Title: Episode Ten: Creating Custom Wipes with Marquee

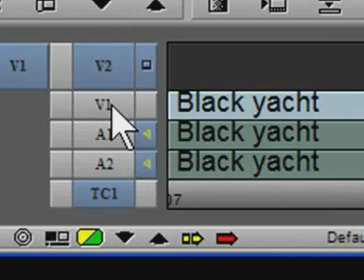[4:22]
And I can do that by right clicking on the video one button and choose match frame track.
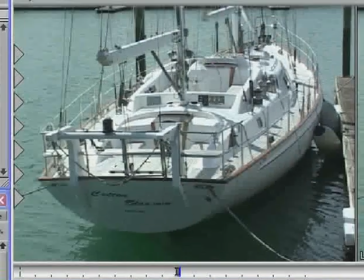[4:29]
So that matches that frame.
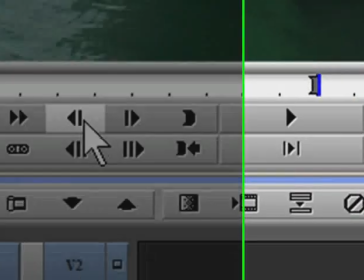[4:31]
I now need to go backward one frame, clear my in mark and now mark out.
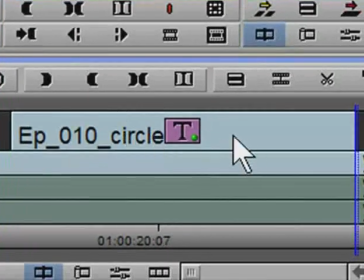[4:40]
I now need to park somewhere inside the title. Now I'm going to replace the contents of the title with the incoming shot and I'm going to use nesting to do this. Now whether you prefer to use expanded nesting or simple nesting really makes no difference, but so you can see the construction of the title more clearly I'm going to use simple nesting.
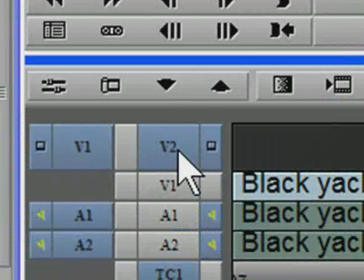[5:00]
To step into the title I need to park on it, make sure that the title's layer is the top most active layer and then use the step in button.
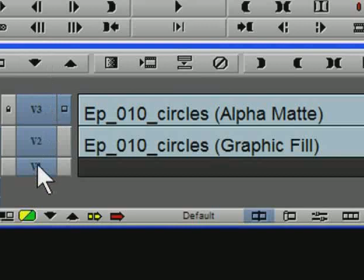[5:11]
Inside the title I find three layers. Video 1 is empty and should definitely be left that way. Video 2 contains the white fill and Video 3 contains the alpha channel
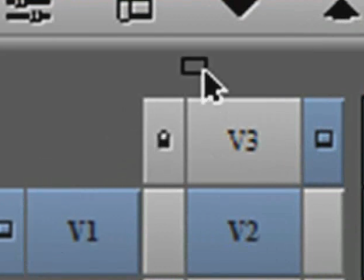[5:27]
This is what cuts the hole so I must leave this alone and you'll notice that the track is locked anyway so I couldn't even do anything to this track if I wanted to.
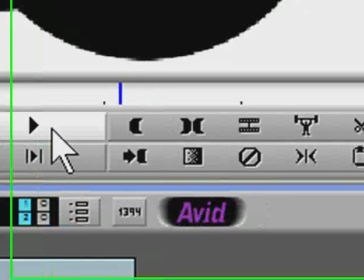[5:37]
To replace the fill I need to mark up the title,
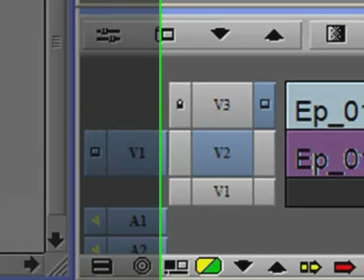[5:40]
patch my source material to the fill layer and then do the overwrite.
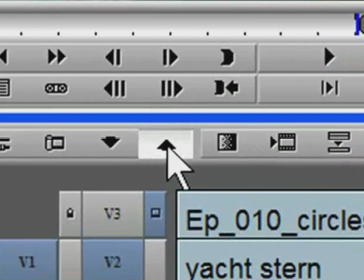[5:51]
Now I can step out of the title, back up a little, and drag through it.
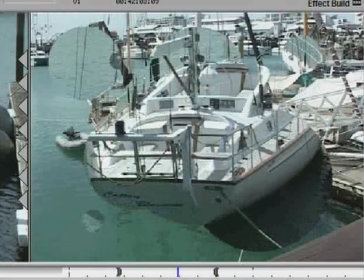Now this will play in real time because it's essentially just a title. If you wanted the effect longer or shorter, you can simply reopen the title in marquee, change the duration and resave it. Now one of the best things about this effect and all of the others in this series is that it does not require any third party applications.
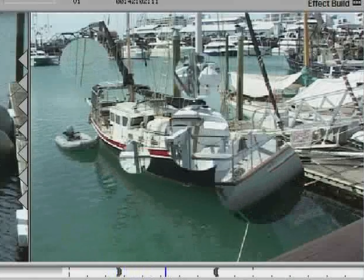[6:22]
Everything is handled right inside the avid. Now because both those shots are fairly busy, I'm just going to do something a little bit different here.
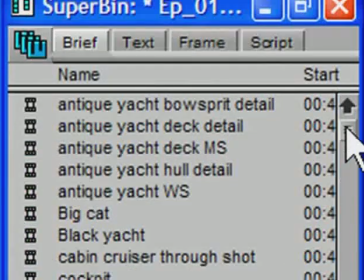[6:34]
Back in this bin, I've actually got a water texture.
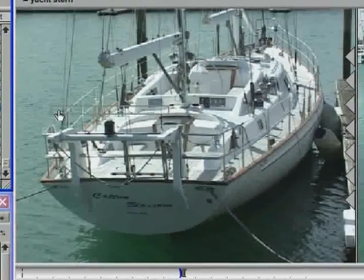[6:38]
This is some water that I shot while I was on location, just as some water in the sunlight.
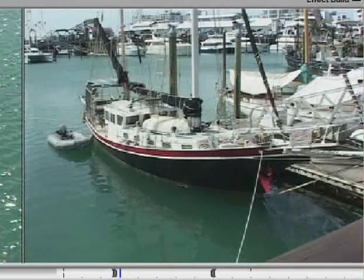[6:46]
Now you'll notice as the effect progresses, the circles are immediately filled with the yacht
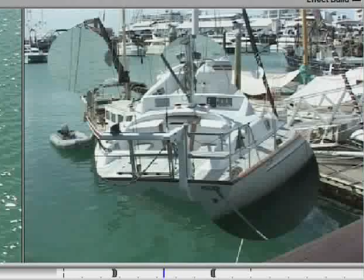[6:54]
coming over the top of the other yacht, a little bit too busy. So I'm going to do something here, and that's, first of all, I'm going to step into the title,
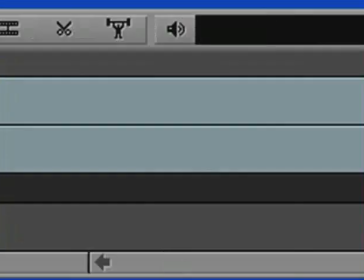[7:03]
mark an in point here, and an out point on the next to last frame.
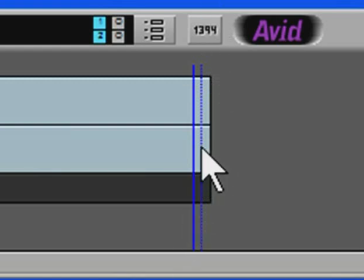[7:12]
I just need to leave one frame of the original shot in there because I'm going to place a dissolve, and there has to be something of the original shot left, even if it is only one frame.
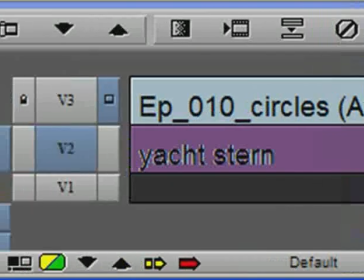[7:22]
I'm going to mark an out point there, and then overwrite my water texture into the title.
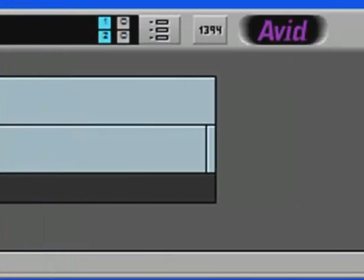[7:32]
Now of course, if I monitor that layer, it's just going to perform a cut. So what I need is a dissolve. Now I want to take advantage of the fact that I've got 125 frames here and actually create a dissolve of 125 frames.
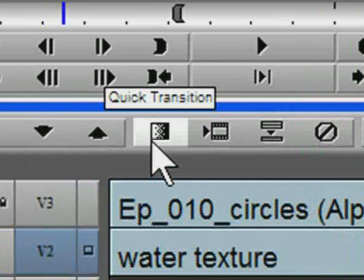[7:47]
I can do that with my quick transition button, which of course opens up the quick transition dialog box.
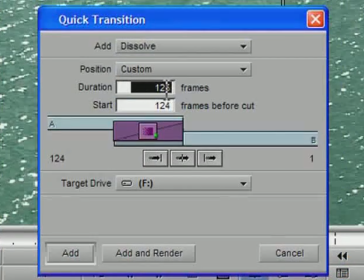[7:53]
and I've already got here a duration of 125 frames because I was playing a little bit earlier. Now that I've got that sorted out, I can now add it
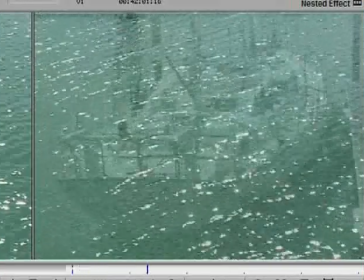[8:03]
and what I've got inside my title now is my water texture very slowly dissolving through to the yacht stern.